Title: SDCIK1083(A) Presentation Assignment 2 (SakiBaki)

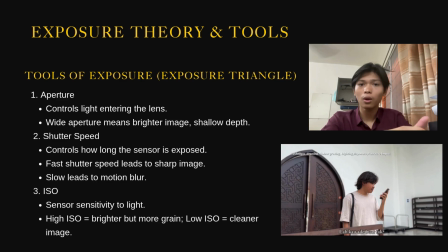This controls how much light enters through the lens. A wider aperture like f2.8 lets in more light but give a shallower depth of field. Next is shutter speed, which is controls how long the camera sensor is exposed to light.
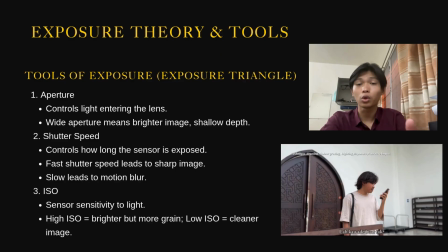A faster shutter speed helps avoid motion blur, especially when the subject is moving. And then the last one is ISO. This adjusts the camera sensor sensitivity to light. We kept ISO low to avoid grainy footage since there was enough daylight.
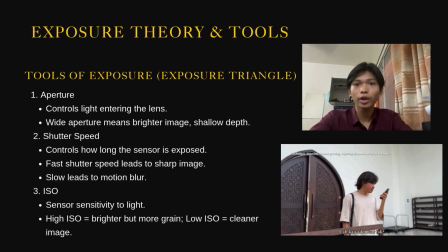These three tools work together to create a well-balanced exposure in our scene. Without this control, the video might appear too dark, too bright, or just unclear. So understanding the exposure theory and using these tools properly is
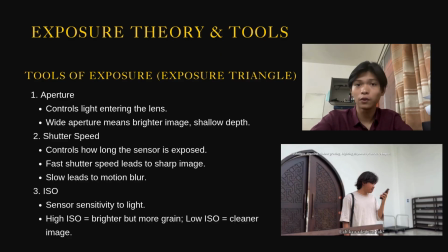essential in producing high quality and visually pleasing shots in cinematography. That's all from me. Thank you.
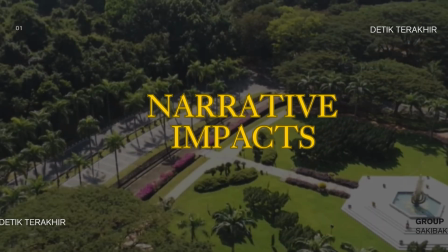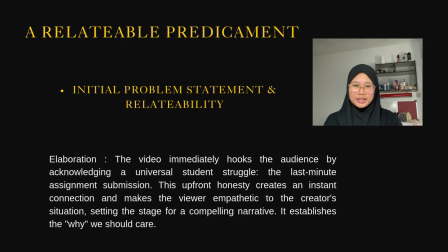Good afternoon, everyone. My name is Noor Ain Alia binti Zamri. My matrix number is 308013. Today, I'll be analyzing the narrative impact of a short video that many of us can relate to.
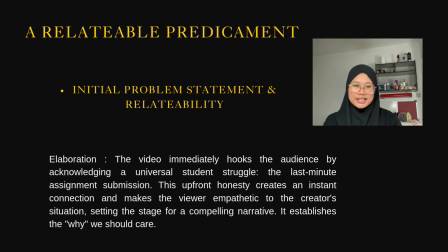It highlights the common student struggle of meeting deadlines, specifically the panic of submitting an assignment at the last minute. The video opens by immediately addressing this relatable issue, setting the stage for a story filled with urgency and suspense at time 3 seconds.
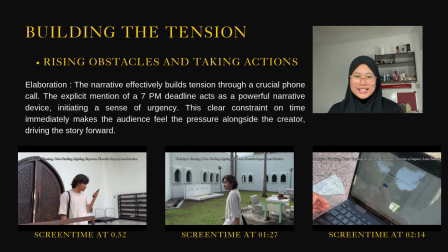Continue with next, rising obstacles and taking actions. The tension builds as the creator receives a phone call establishing a strict 7 p.m. deadline, screen time 52 seconds. This sets the clock ticking. The narrative intensifies when the creator faces a series of obstacles.
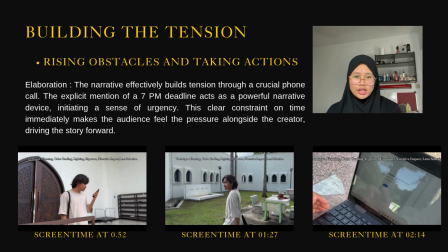First, the need to borrow a laptop at screen time 1 minute 27 seconds, and then the crucial discovery of no internet connection at screen time 2 minutes 14 seconds. Each hurdle raises the stakes, keeping the audience engaged and wondering if the deadline will be met.
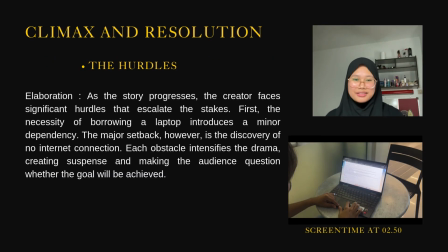Move on to next, climax and resolution. The climax arrives with the successful submission of the assignment at the 11th hour at 5:59 p.m. and screen time at 2 minutes and 50 seconds.
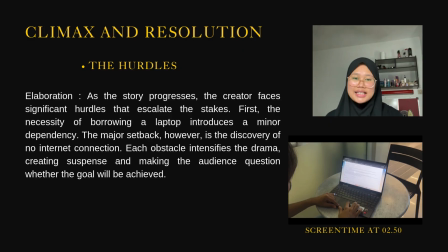This moment provides a release of tension and a sense of accomplishment, effectively concluding the story arc. The video masterfully uses these narrative elements to create an engaging and relatable experience.
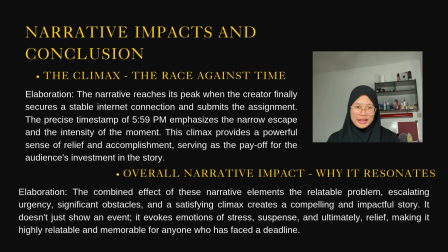In conclusion, the video's narrative impact lies in its ability to create a sense of urgency, build suspense through obstacles, and deliver a satisfying resolution. It is a testament to show how effective storytelling, even in short form, can resonate with an audience. Thank you.
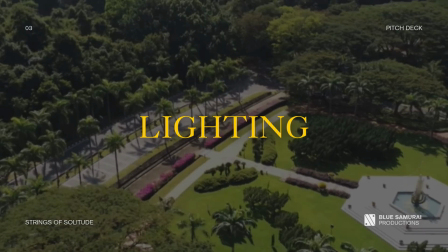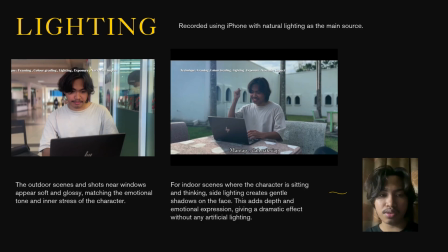The next one we use lighting. The lighting we use in the video is type of natural lighting. Since the video was recorded using an iPhone, most scene rely on available natural light, especially outdoor or near window.
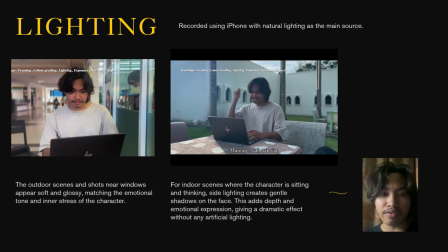This created a soft realistic look that fits well with the slice of life or emotional tone. Side lighting is the in indoor scene where the character is sitting and thinking, the light hits from the side.
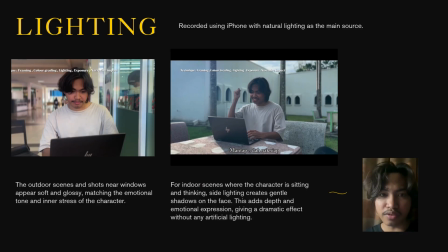So, it spread the gentle shadow on the face and help it to show emotional and depth. It adds subtle dramatic effect without using artificial light.
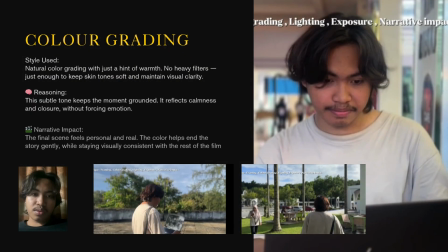For the next one is color grading.